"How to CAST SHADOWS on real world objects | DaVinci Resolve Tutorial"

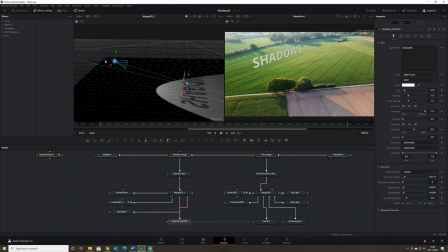20:49 The shadows are going to be pretty much uniform all the way across, so to do this we need to move our spotlight quite far back, and then that will give us
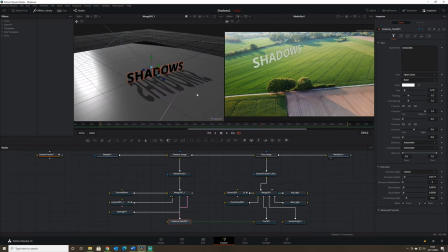20:58 the appearance as though the shadows are coming from the sun and not from just some little spotlight from back and the shadows
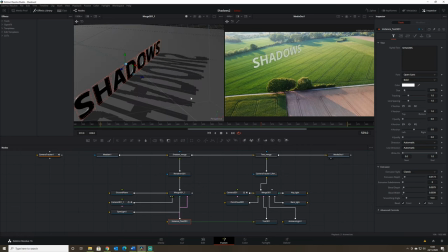21:03 spreading out. Now because we move the spotlight back, we can see that the rendered shadow is really blocking and quite poor. So if we go into our spotlight node and we go to shadows,
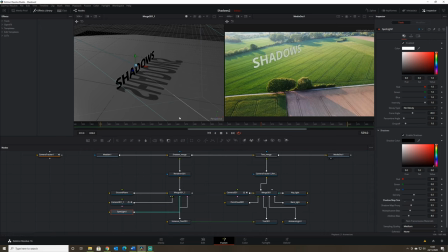21:19 we've got shadow map size, and we can drag that up until we get a much better quality shadow representation. So we'll notice at the moment it's not actually showing in our final scene, and that's because within our render node we don't have lighting and shadows enabled.
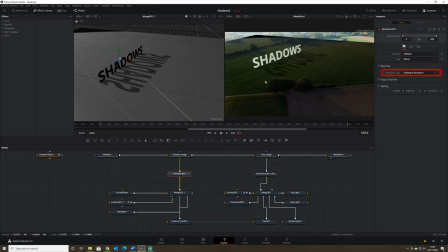21:38 But when I do enable them, we get this horrible black mark from the ground plane that's also affecting everything, not just the shadows. So if we go into our ground plane and we, in the material tab, uncheck lighting,
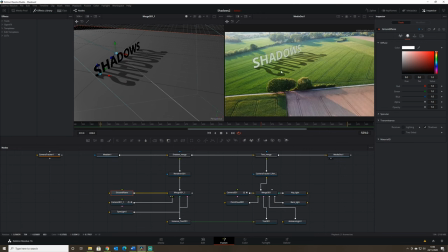21:55 this turns it totally white and it's not affected by lighting, so when it comes through the merge and it gets multiplied, anything that's pure white is just multiplied out.
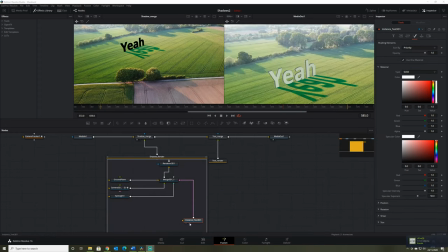22:04 One thing I forgot to mention earlier is we want to put a override node between our text and our merge. And the reason we want to do this is because we don't want the text rendering through this, we just want the shadow. So if I show
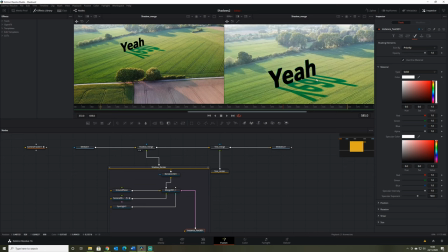22:22 the shadow merge on our second display, we see that we've actually got the text in there, and we don't want that. We're just focusing on rendering out the shadow in this.
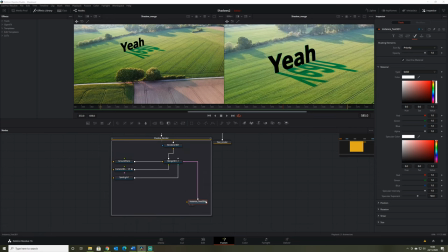22:35 So if we select our text and search for override 3D, and then in the override 3D we select do unseen by cameras and then tick unseen by camera, that will take it out of the render,
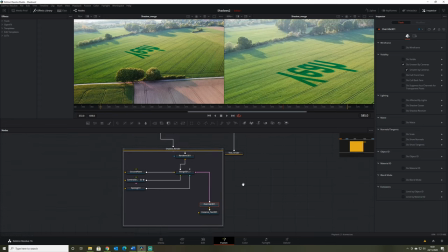22:48 and the only thing that will be rendered there is the shadow, and we're left with just the darker areas.
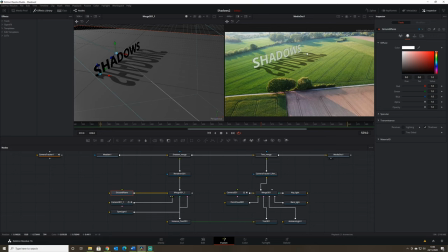22:54 So now we've got the shadow casting on our scene in our final image. We could leave it at that, it doesn't look too bad, but if we notice,
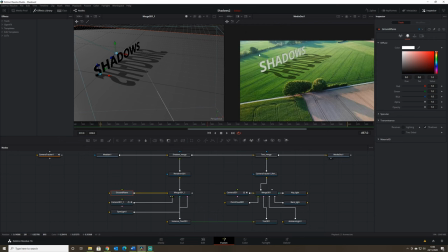23:06 there's no softness to the edge of these shadows, they're very hard, and they're actually a different colour to the shadows that are being cast in the background,
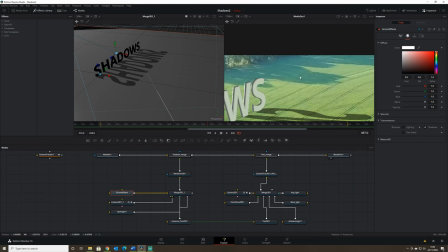23:13 so they don't look as seamless as they should.
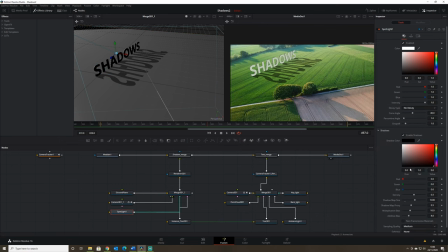23:16 So the first thing we're going to do is we're going to spotlight, and down at the bottom here within the shadows tab we have softness. If we change that to constant and we play about with this value, eventually should see it update and the softness of the shadow should change.
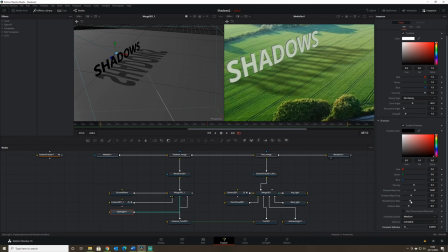23:34 Now that's far too soft, so I'll bring the softness down,
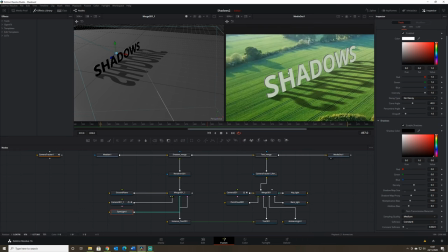23:38 and just so the point where the softness starts to match the same as the trees in the background.
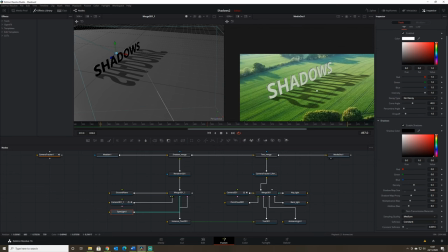23:47 That looks about right.
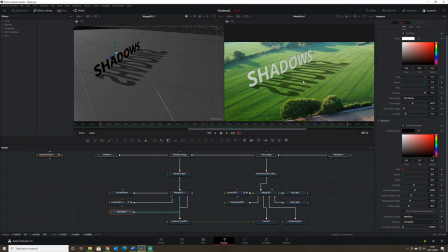23:51 And the next thing is that this colour is nowhere near a match. These are much darker. These seem to be more like an aqua colour to them. Now, in the spotlight we have shadow colour, and if you try changing that aqua, nothing will happen.
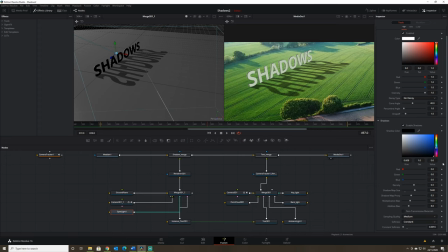24:08 I seriously don't know why. If anybody does, can inform me as to why this shadow colour doesn't affect the shadow colour, I would be appreciative, and I'm sure everyone else that was watching this video would appreciate that as well.
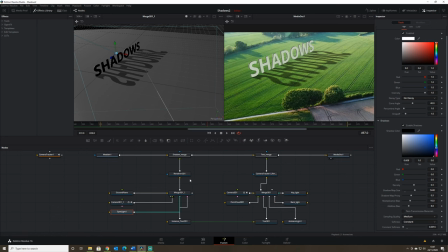24:21 So the other option that we have is after our render, if we put in a colour corrector, and we can use the colour corrector to drag the colour closer to what the background is, and we play around with this until we get something that matches similar to those background colours.
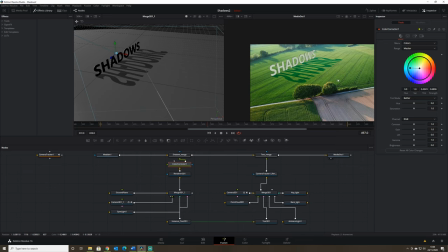24:41 Now I'm quite happy with that, because while the background shadows do look kind of bluish, the front ground look much darker, so somewhere in between I'm quite happy with that.